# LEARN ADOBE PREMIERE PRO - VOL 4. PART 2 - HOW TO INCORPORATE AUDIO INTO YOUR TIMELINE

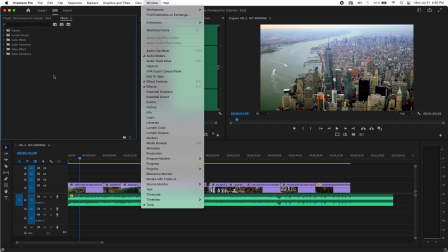(4:12)
And again, if you don't see this, go to window, make sure effects is selected, and you'll see that. This is going to be your bread and butter as an editor.
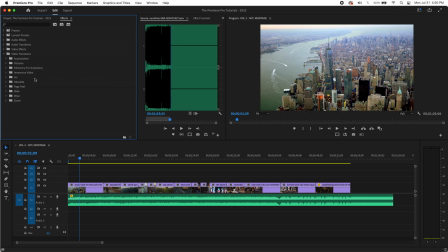(4:21)
Video transitions. And the most common and basic and useful transition is a dissolve. And literally what you want to do, maybe instead of coming in, right, already up, what if we want to fade up?
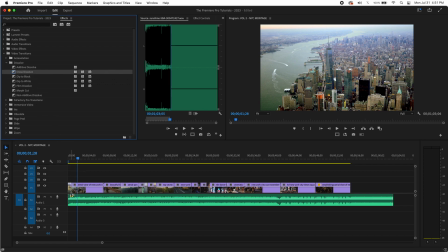(4:37)
We can just take this cross dissolve, drag it to the beginning of the clip, let go, and just like that, you're going to fade up. But you know what? This is really quiet and low. So I'm going to zoom in a little here, press plus. I'm just going to expand this out. So you can see it's showing how long the duration is.
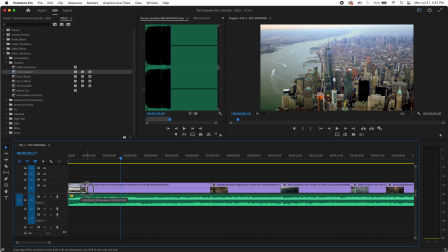(4:56)
Now that's 1 minute or 30 frames. I'm going to make that, or I'm sorry, 1 second and 30 frames. I'm going to make this 2 seconds.
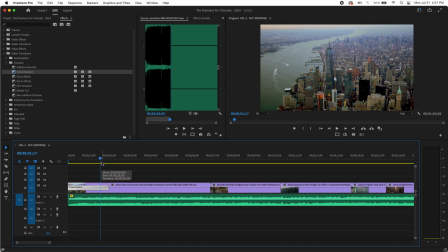(5:03)
I want a nice slow fade up. So now let's see how that looks. I'm going to hit spacebar to start.
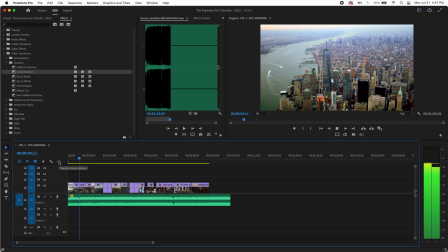(5:11)
See, that feels a little bit more majestic and paced now. And then we have our cuts here.
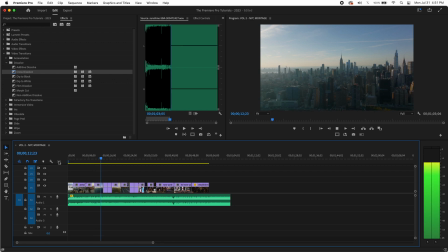(5:21)
Now here's another thing we can do.
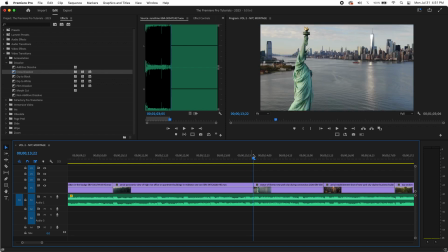(5:23)
Even on a cut point, that cut point is where it's going to transition, but you can do a transition there and still hit that beat.
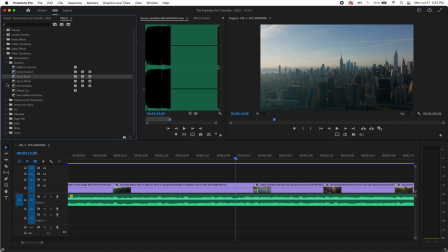(5:30)
So what I'm going to do here, and this is a really cool one you're going to like, dip to black. I'm going to put that right in the middle. I don't want to go too far to the left or to the right. Right in the middle. And what this is going to do is exactly that. It's going to dip down to black.
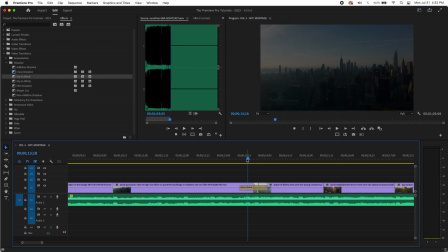(5:45)
The cut point's going to be in the middle, and it's going to fade up. Now, what this does, again, this gives it a little more of a dramatic feel, more cinematic, and it paces it.
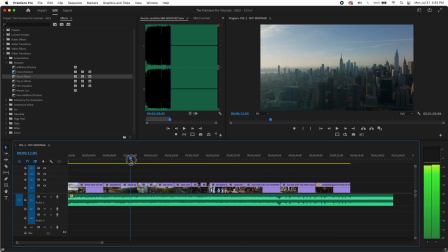(5:53)
So now, because we have 2 cuts in a row, and because we're going from this shot to a darker,
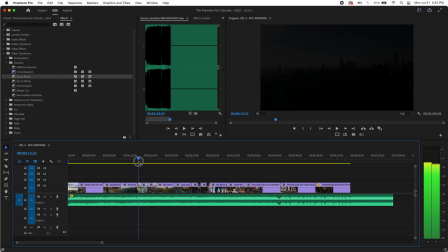(6:01)
we're going from this shot to the Statue of Liberty, this just gives it, it moves it along.
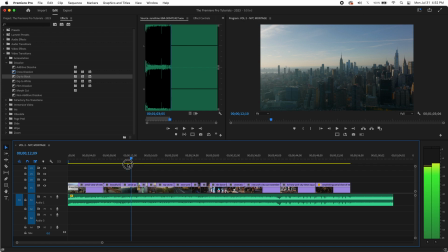(6:07)
We feel the passage of time a little bit. So now let's see what that looks like.
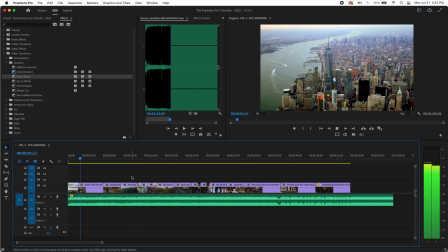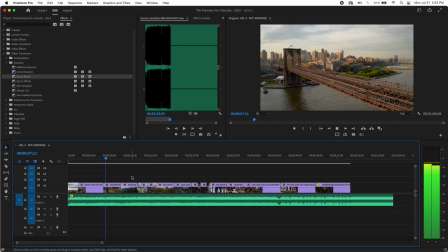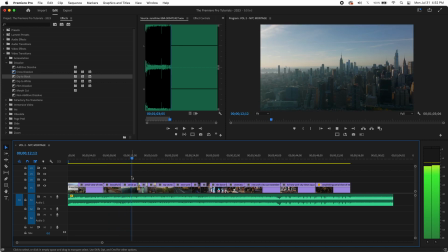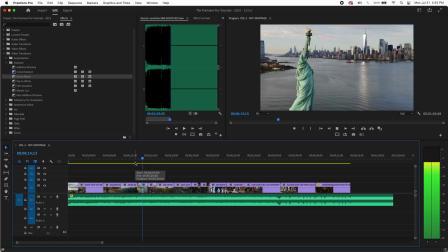(6:25)
And let's see. I felt like that shot hit a little bit late.
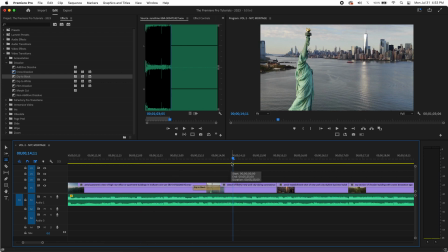(6:30)
And this is a good way to show you this tool. If you hit the letter N here, now you're going to have this rolling edit tool. If I click in between, now it hit late, which is backwards this way.
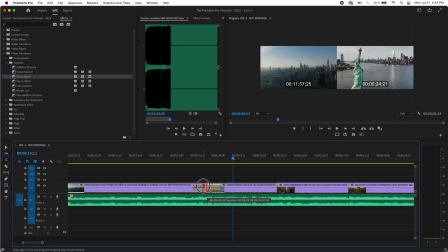(6:44)
If I want something to go sooner, it's left. I'm just going to slide this a couple frames sooner, and I want to see it come up right at the hit of that beat.
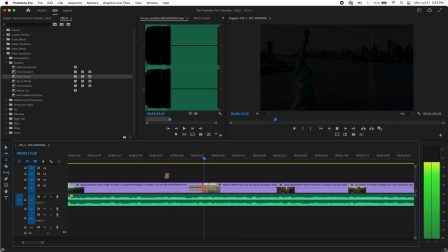(6:52)
So let's see what that sounds like. That was a little bit better. Let's see.
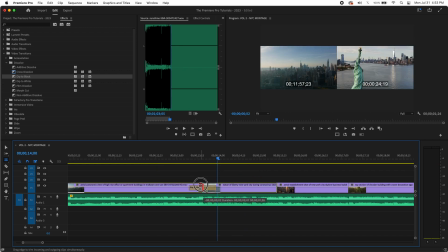(6:58)
I feel like that was still a little late, so let's go a couple more frames to the left because we want it to really come up right as that beat hits.
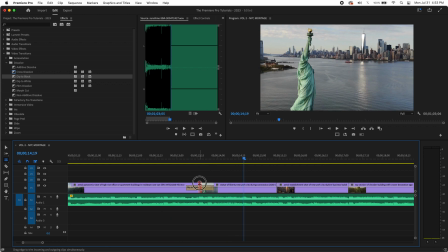(7:06)
I'm going to go just a little bit more.
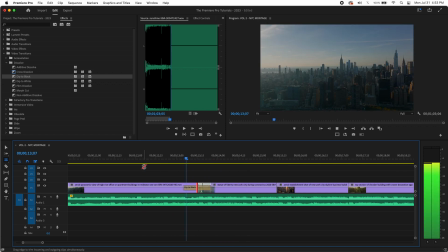(7:11)
That felt pretty good. Let's try it again. Might have been a little soon that time, so we'll go back.
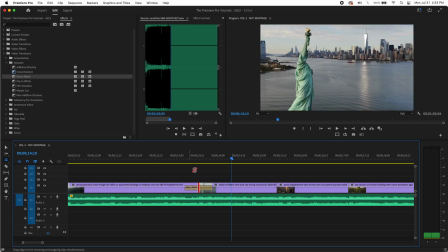(7:18)
And editing is trial and error. Let's try it again.
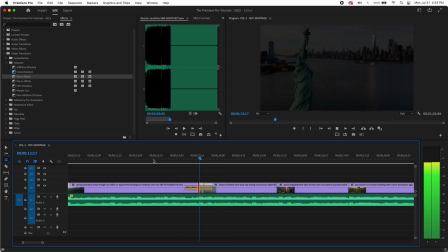(7:25)
Try one more time. It feels pretty good.
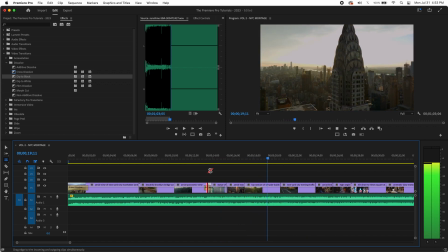Now, what I'd like to do here is do something a little more creative.
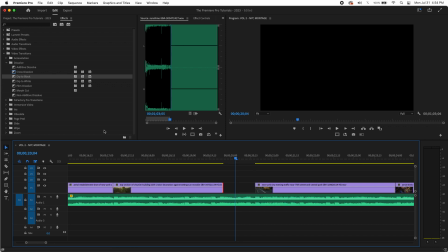(7:42)
So if I contract this clip a little bit, if I add a cross dissolve at the end, I'm going to bring it back.
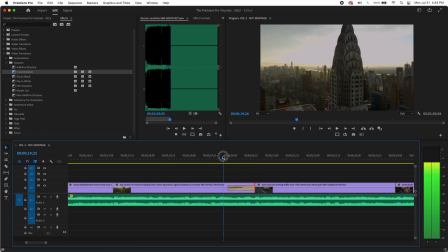(7:50)
It's just because I didn't want to interfere with the other clip. I'm going to do a nice slow fade and then cut back up.
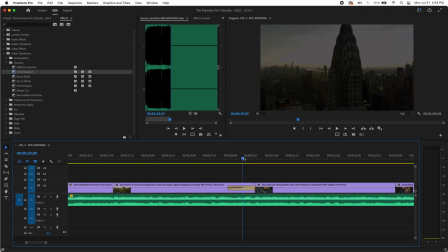(7:56)
And that, again, gives it a little more pacing and rhythm, and it kind of jars you. It keeps your audience from lulling them to sleep. You want them to be continually interested in what you're doing. So if you're just doing cuts or just doing the same thing all the time, it's not as interesting. You don't want to overdo it, but you just want to give it a little variety. So let's look at the duration of this.
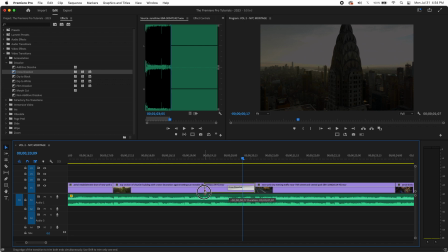(8:14)
So this is, again, let's do about 2 seconds. We did our other slow fade.
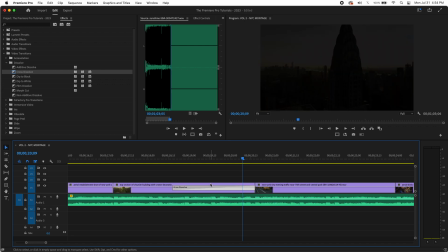(8:19)
Now let's take a look at what this looks like.